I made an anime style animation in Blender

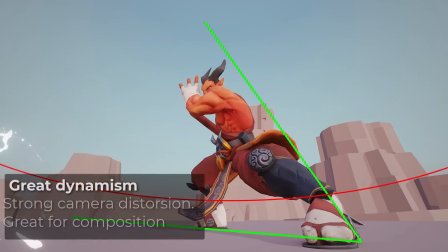(4:03)
So often they use like super close camera angle with a very short focal length.
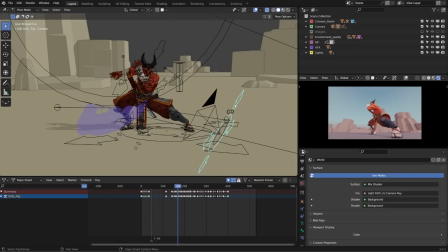(4:10)
On this shot you can see how the camera is close to the foot of the character,
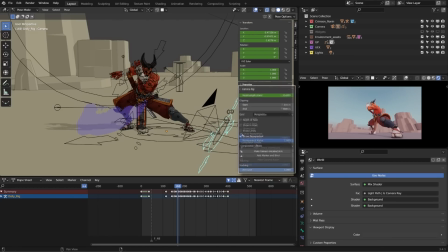(4:14)
and I'm using a focal length of only 15mm, which is pretty small.
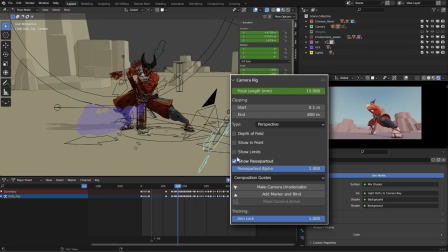(4:19)
The camera positioning becomes pretty sensitive, but you get those great distortion and perspective.
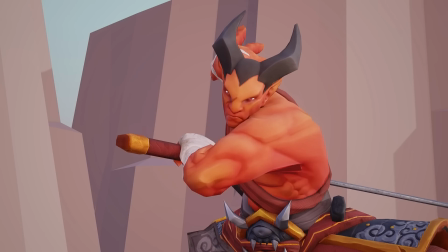(4:27)
And on some other shots, I used a very high focal length,
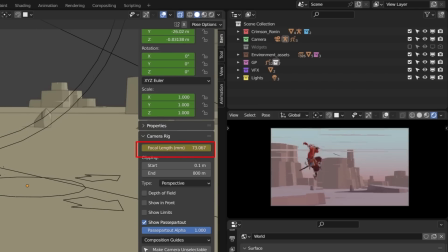(4:33)
so I had a lot of contrast in my camera angles. And to me, contrast is one of the keys of anime style.
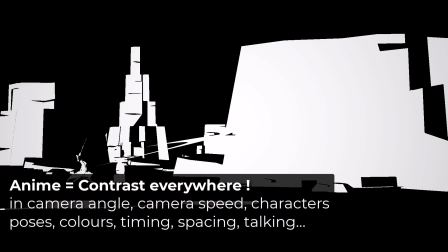(4:41)
So the camera is a part of the choreography, that's very important. And the second point is your posing.
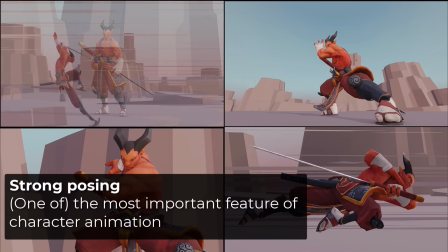(4:48)
I'll let you judge whether my posing is good or not, but What you need to know is that you need to have strong posing.
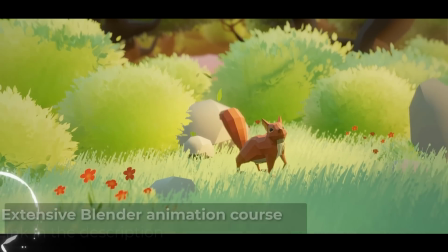(4:56)
This is one of the topic and one of the chapter of my animation course live that you can find on P2designacademy.com.
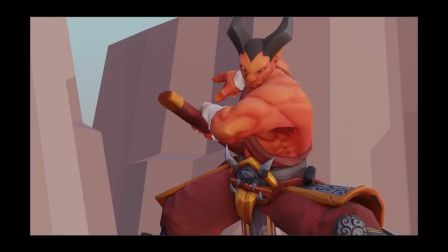(5:03)
Strong line of action, a clear silhouette, complexity versus simplicity, balance and negative space.
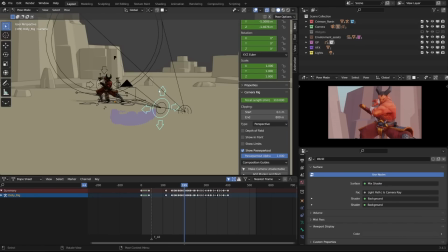(5:12)
Yep, and a bit of everything at once. Once you've figured your poses and your camera angle, here are some shooting rules you should apply.
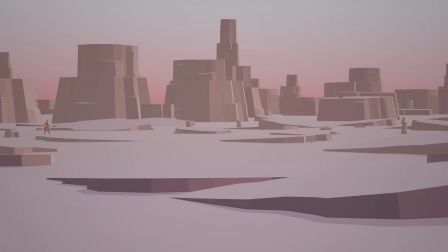(5:19)
First shot should be an establishing shot. In this case, we're in the desert and we can see our character and the pile of stone he's using for his training. So now I can hear you saying, oh, I didn't see that. And yes, I agree with that.
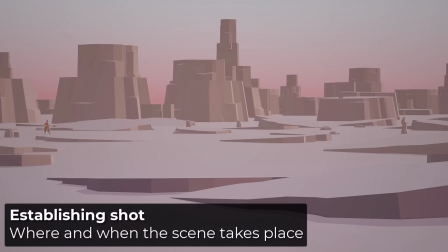(5:34)
I wasn't super good at showing the character and the stones.
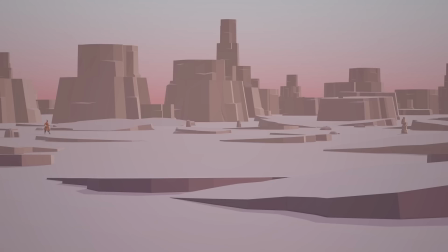(5:37)
That's why on the title shot, I cheated a bit with the composition to make them like pop out a bit.
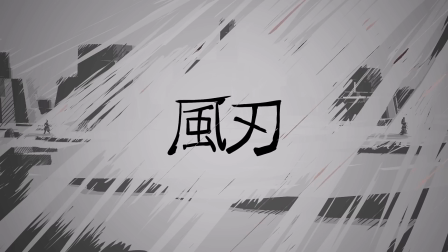(5:44)
But what I mean there is that an establishing shot is a classic. Let's say you're shooting a sequence in an office.
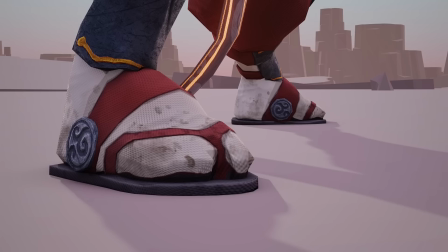(5:50)
Maybe the first establishing shot will be a view of the building. This way we know that the scene takes place in that building.
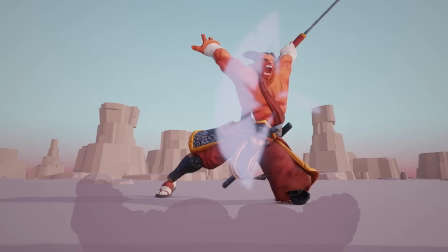(5:58)
We know if it's at night or during the day. You know about the weather.
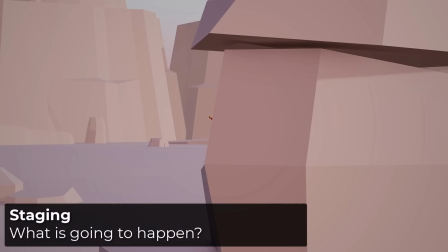(6:03)
You know about a lot of things. It also helps the staging. And staging is what you do to make the people understand what's going to happen.
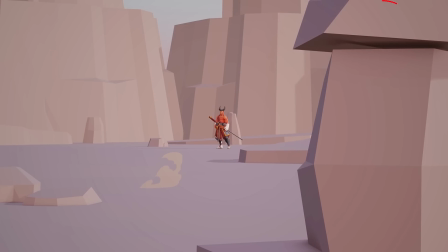(6:12)
For example, here I have the pile of stone on the foreground and I'm trying to express the fact that something is going to happen between those stones and the character.
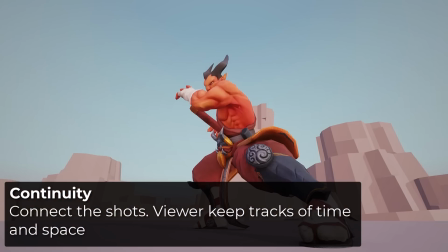(6:22)
The last tip I want to share with you today is continuity.
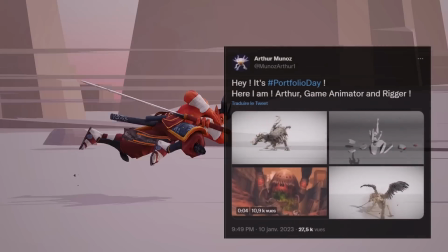(6:26)
And I want to thank Arthur Munoz for that because I was sending him my work along the
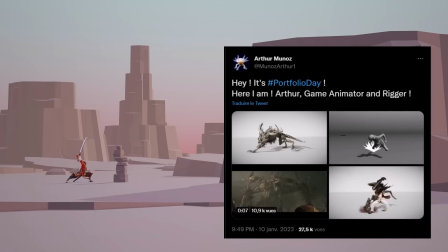(6:32)
way and it gave me a lot of feedback that helped me keeping this continuity in the shots.
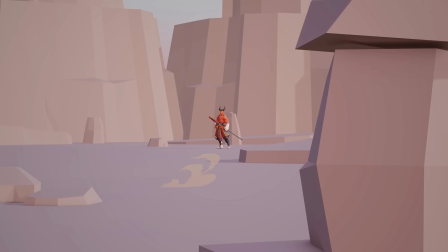(6:37)
Here I'm using the dust effect to connect those two shots.
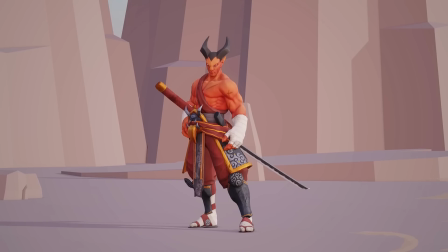(6:41)
After the cut of the first shot, I rewind a couple of frames the character animation and the effect. It gives the viewer the time to digest what's happening.
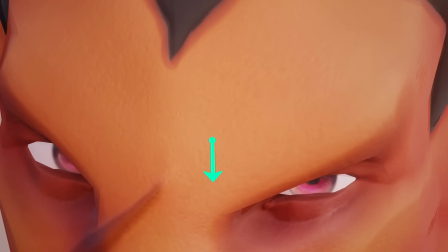(6:51)
Next, the character's going up into anticipation, then down, and as he goes down on the next shot, he's still going down.
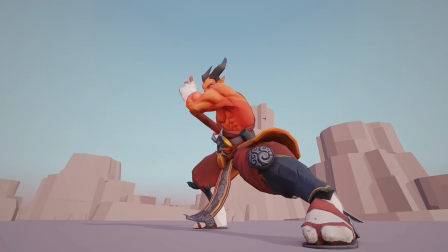(6:59)
Now he's about to grab the sword, I cut, and I grab the sword.
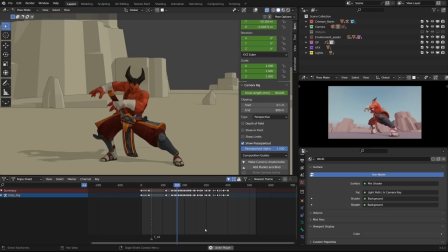(7:04)
And if we watch the animation from another angle than the camera angle, you can see it's a bit weird, but on the editing, it does work.
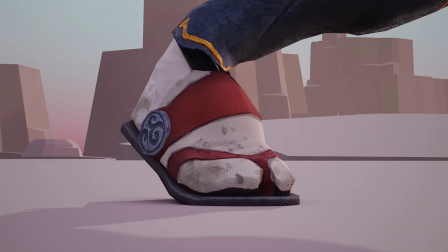(7:12)
Because I created this continuity between the shots, what we're currently seeing in camera.
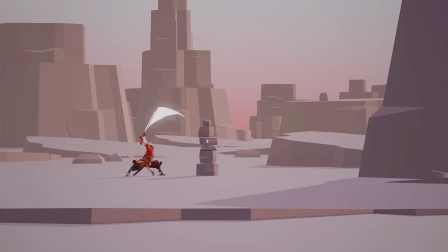(7:17)
And during the whole animation, all the motion is left to right.
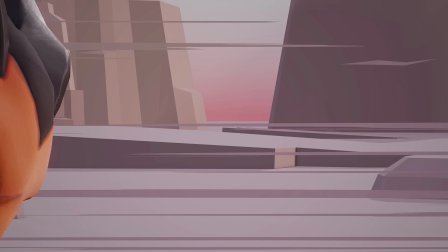(7:23)
Foot pushes and exits the screen to the right. Then the characters enter the scene by the left and goes to the right.
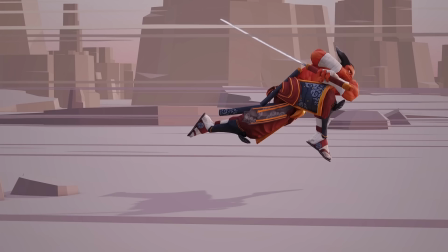(7:29)
The background, the speed lines, everything helps. Here I'm contacting the ground.
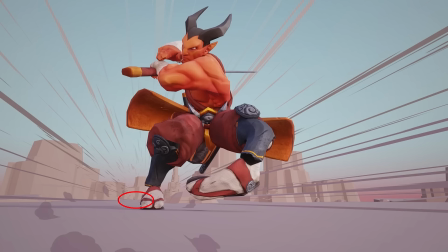(7:34)
When I switch angle, I'm contacting the ground too. Now you have the general idea of that.
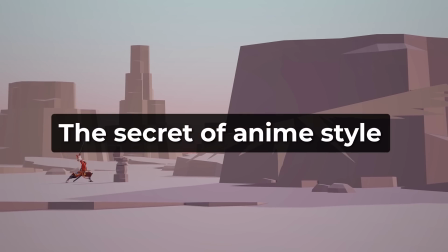(7:39)
Now what makes an animation looks like an anime style animation?
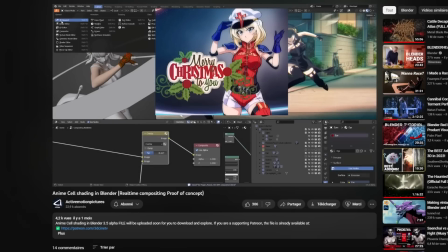(7:44)
The graphic design is surely important. Shout out to Pierre Schiller and his YouTube channel Active Motion Picture.
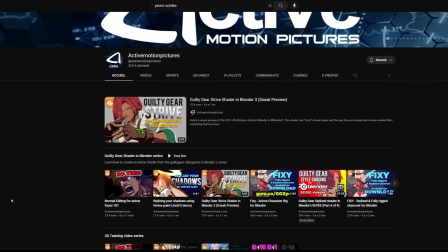(7:51)
If you're looking for anime style characters, he's the guy.
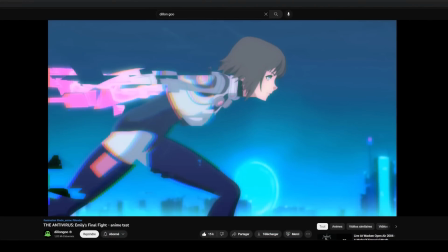(7:55)
And well, I guess most of you already knows Dylan Gu and his team doing like crazy anime style stuff with Blender.
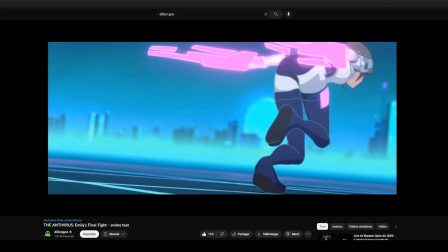(8:04)
Yeah, this is so good, really, really good.